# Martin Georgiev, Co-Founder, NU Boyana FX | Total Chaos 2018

And here, as you saw in the original, that we showed you, the cinematic version, let's call it, the camera was moving too fast. So that was a no-no in VR because everyone got nauseous. And the other thing is no hard cuts. Hard cuts hurt because it's like teleporting from one place to another place and you get nauseous again. And like Edna said, no caves. I have a solid background as a compositor. And as a comporter, I love playing with all the 3D passes that we receive from the lighting department. I like to tweak something here, do a color correction there, basically destroy all the hard work and move forward. And I have a goodie back with all those compositing tricks that I was willing and anticipating to use over the VRBs. But boy, I found myself in real trouble. And here I will mention some of the compositing do's and don'ts that work and don't work in VR. And my favorite thing, volume rays. That's a no-no in VR.
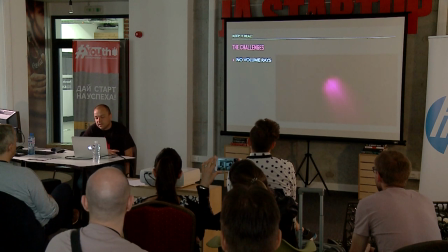A no-no. The volume rays look often unnatural in VR,
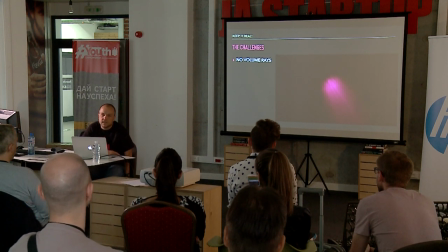basically because we are used to seeing and the light physically moves in linear directions. But when you put that over a lat-long image, a VR image, it warps and looks like that.
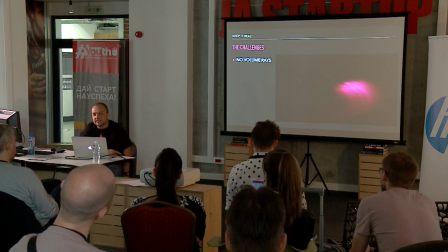I don't know if you can tell how warped it looks. And that can distract the viewer and can push her out of the whole experience.
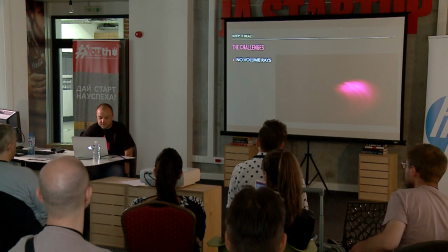And it's not a good and fun thing to look at. We tried some ways to surpass that. Volume rays don't look good. And finally we achieved pretty good
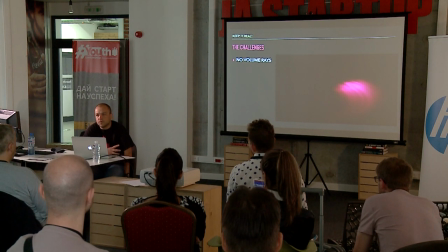results using just small amount of volume rays that were placed in the middle of the screen and we also used 3D cards that were with volume rays and rather than using Nuke and a spherical camera. For the next thing, Michael Bay and JJ Abrams will be very disappointed because there are and no lens flares and no light leaks in VR.
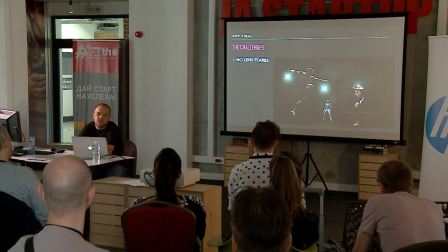Lens flares and light leaks are physical artifacts that are created when you point a camera or a lens towards a light source. So basically when you're moving around the camera and the lens, you get all those artifacts that are moving around and as soon as you point the camera away from the light source,
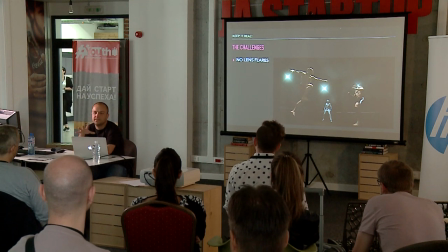the lens flares fade and they disappear. So if you want to try and recreate that same effect in VR using the technology that currently we have, it's not plausible and it's not doable because the headset is actually the lens and the camera.
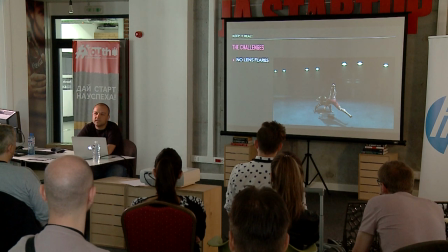So if you want to achieve that, the lens flare needs to be dynamically triggered by the point that the viewer is looking in relation to the virtual light source that you have in the scene. And thus, so far, that's not possible and it can't happen. And one other thing that I want to mention is about limiting the view.